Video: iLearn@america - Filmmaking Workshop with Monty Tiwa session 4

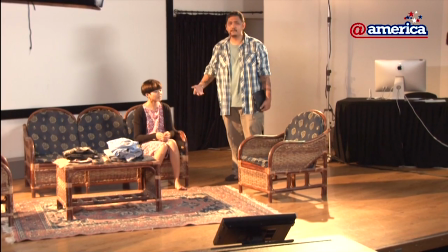Jadi begitu bisa, tunjukin dulu cemas. Emosi cemas, penasaran saat menanti suaminya pulang untuk mengkonfrontir.
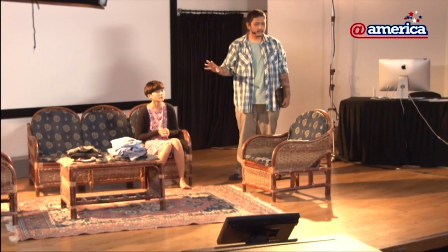Tuh, tunjukin dulu.
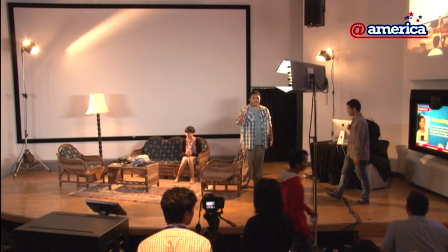Jadi begitu action, tujuh tel, sada baru masuk.
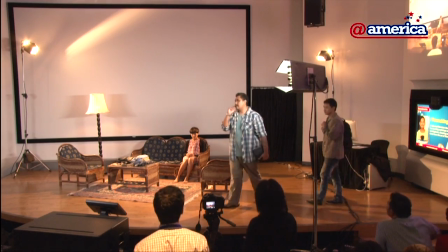Jadi tujuh tel itu kalau dalam istilah filmmaking, bukan detik. Satu tel itu 1001.
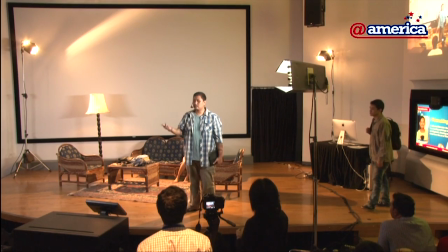Jadi kalau tujuh tel 1001, 1002, 1003, 1004, 1005, 1006, 1007. Itu tujuh tel. Kalau tujuh detik kan 1, 2, 3, 4.
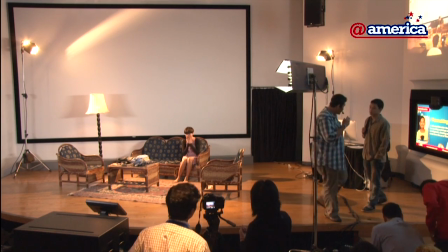Oke? Okay? Tujuh tel baru masuk. Setelah action tujuh tel. Emosi gue.
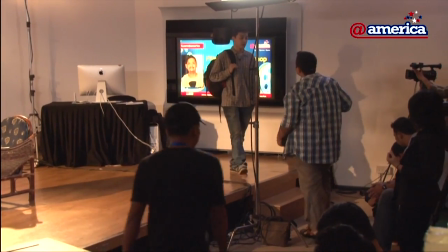Kenapa? Emosi gue kan buru-buru. Mm-hmm.
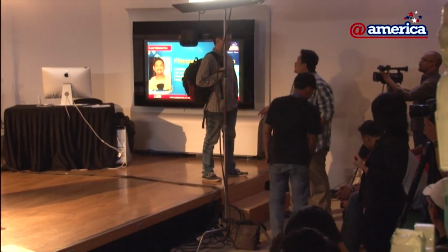Itu
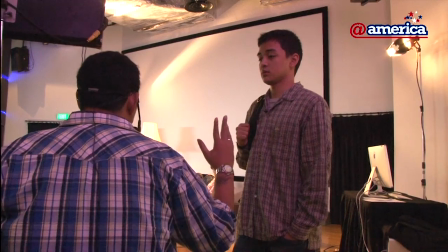gimana? Dari awal. Ha. Dari awal ya lu sebetulnya pulang untuk mempersiapkan.
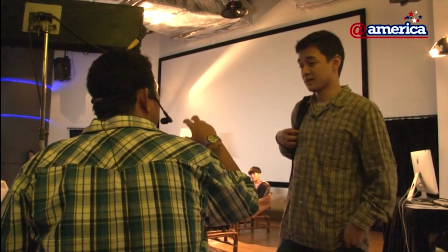Untuk pamit. Untuk pamit. Ha. Mempersiapkan tugas lu apapun itu.
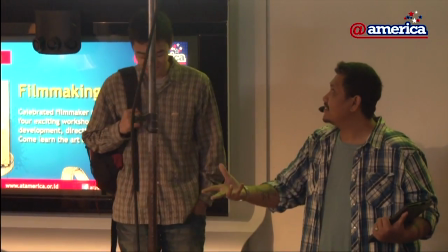Ha. Mau melahirkan anak kucing kek, mau ngebom kek. Untuk pamit. Jadi sebetulnya dengan sadar pamit itu kan nunjukin biar bagaimanapun lu care.
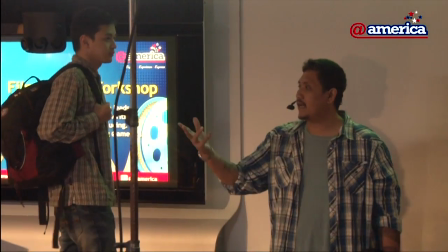Sayang sama istri lu. Tapi ketika istri lu mengkonfrontir,
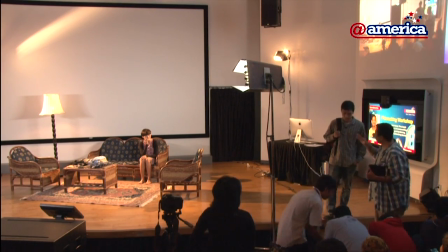lu mulai defensif dan akhirnya dari situ emosinya mulai naik, mulai naik, mulai naik ya.
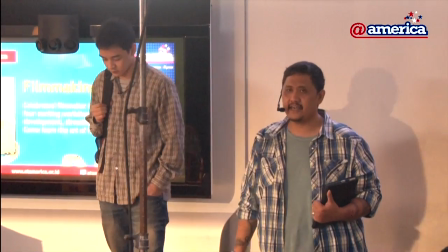Oke.
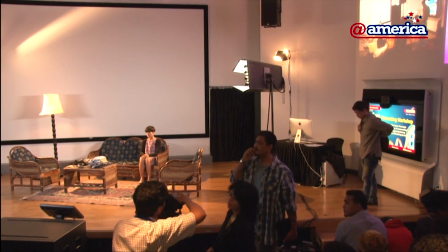Gimana? Sekali lagi ya, audio. Oke. Kamera.
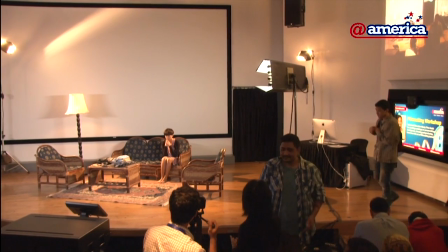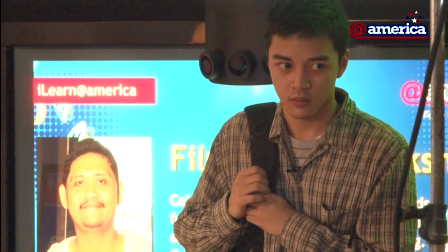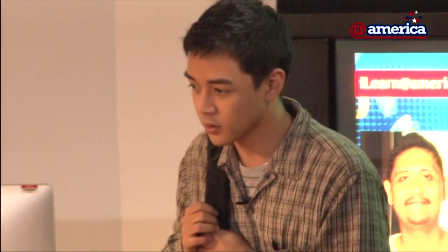Assalamualaikum.
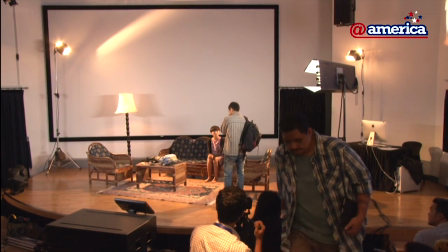Mas. Aku gak punya banyak waktu. Ya.
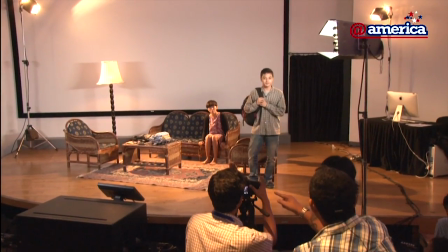Cut! Sorry. Ternyata setelah dilihat frame, Sada terlalu nutupin Poppy.
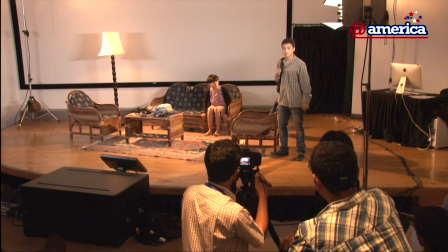Jadi agak ya di situ. Harusnya di situ.
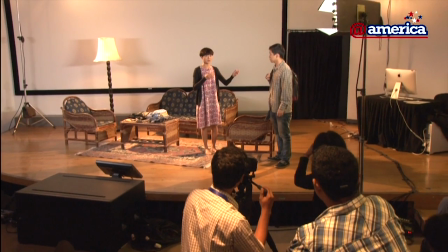Sat. Ya. Oke. Okay. Aku pas waktu Sada datang, aku langsung berdiri nyamperin yang kayak gini di sini ya.
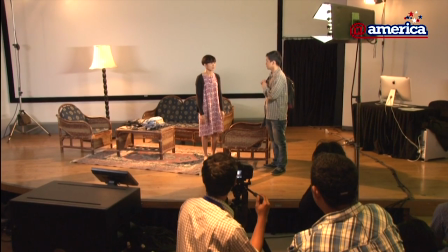Ya. Sebetulnya terserah lu.
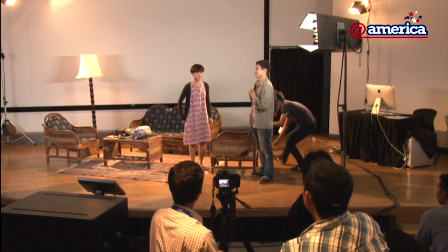Lu ngerasa saat itu dari bobot kalimat lu udah mengharuskan lu berdiri enggak?
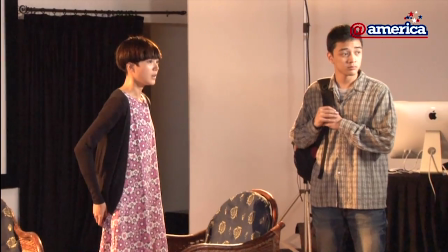Harus. Udah harus itu yang lu rasa? Iya. Oke. Okay. Sebenarnya sih bisa ada dua pilihan.
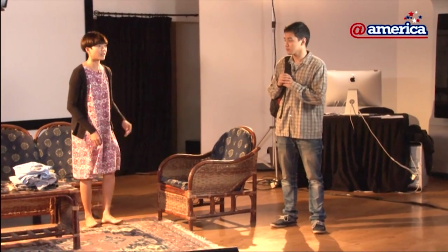Satu masih diem di sini karena kan pengen nanya pelan-pelan karena suaminya baru datang. Yeah.
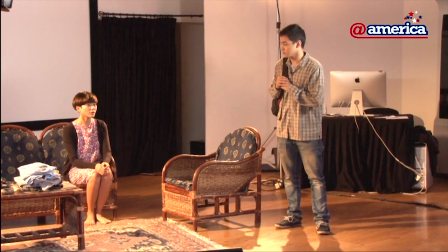Masih bisa dalam keadaan yang gugup pelan-pelan jadi supaya nanti suaminya
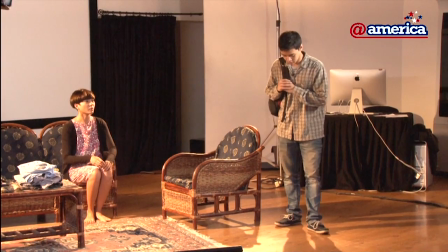duduk dulu baru nanya atau enggak bisa yang Mas
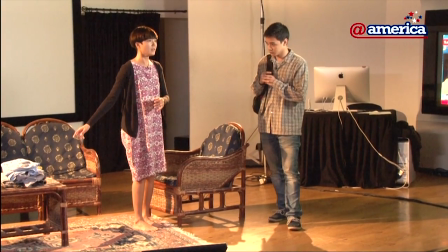udah langsung shock kan karena dia ngelihat barang-barang ini apa banget gitu.
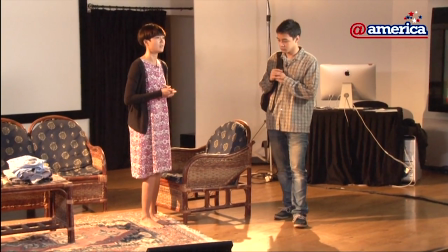Ini di apa yang mau dia lakuin itu ada dua pilihan jadinya. Yang lu rasa paling natural buat lu apa?
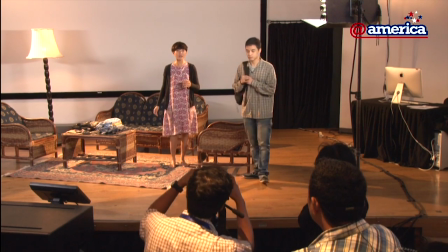Sebenarnya sih nunggu dulu karena kan karakter si
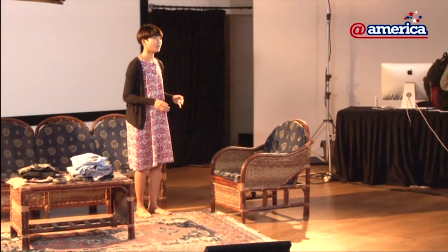Asti ini dia lemah, dia nggak mungkin langsung yang kayak Mas gitu, ya.
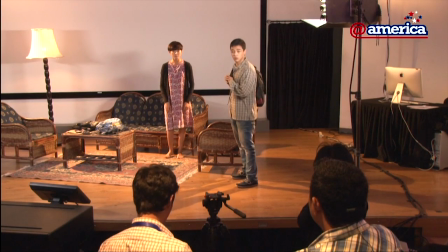Shock gitu. Iya. Dia nggak sefrontal gue.
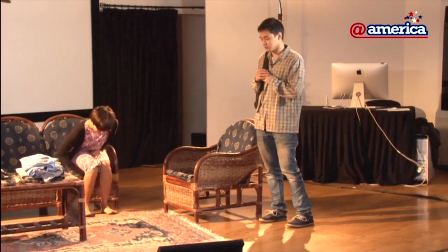Frontal lu. Iya. Oke. Okay. Bagus nyadar sendiri nggak harus dibilangin.
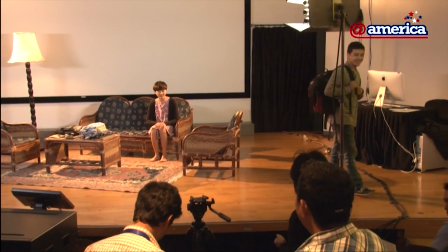Ya, Poppy karena udah sering kerja sama saya, jadi dia sering mengkontradiksi dirinya sendiri.
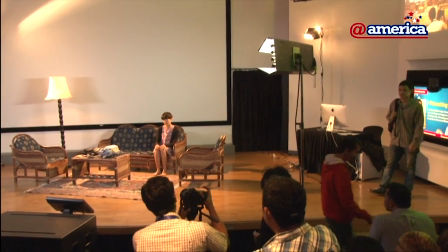Oke, kayak gitu ya, Pop ya? Iya, Mas Mondi. Nih, kamera ada kesulitan apa?
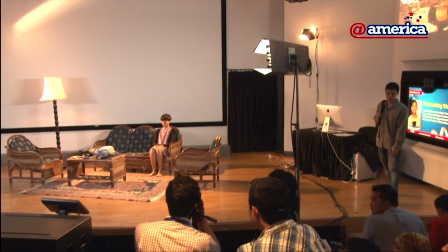Ganti baterai aja, Pak. Oh, oke.
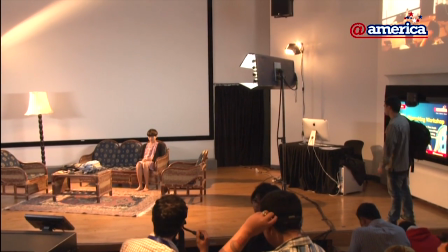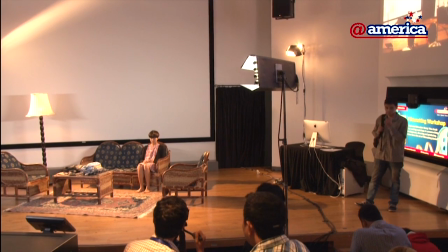Okay. Audio?
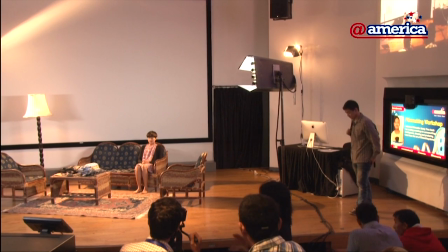Kamera? Baik. Thank you.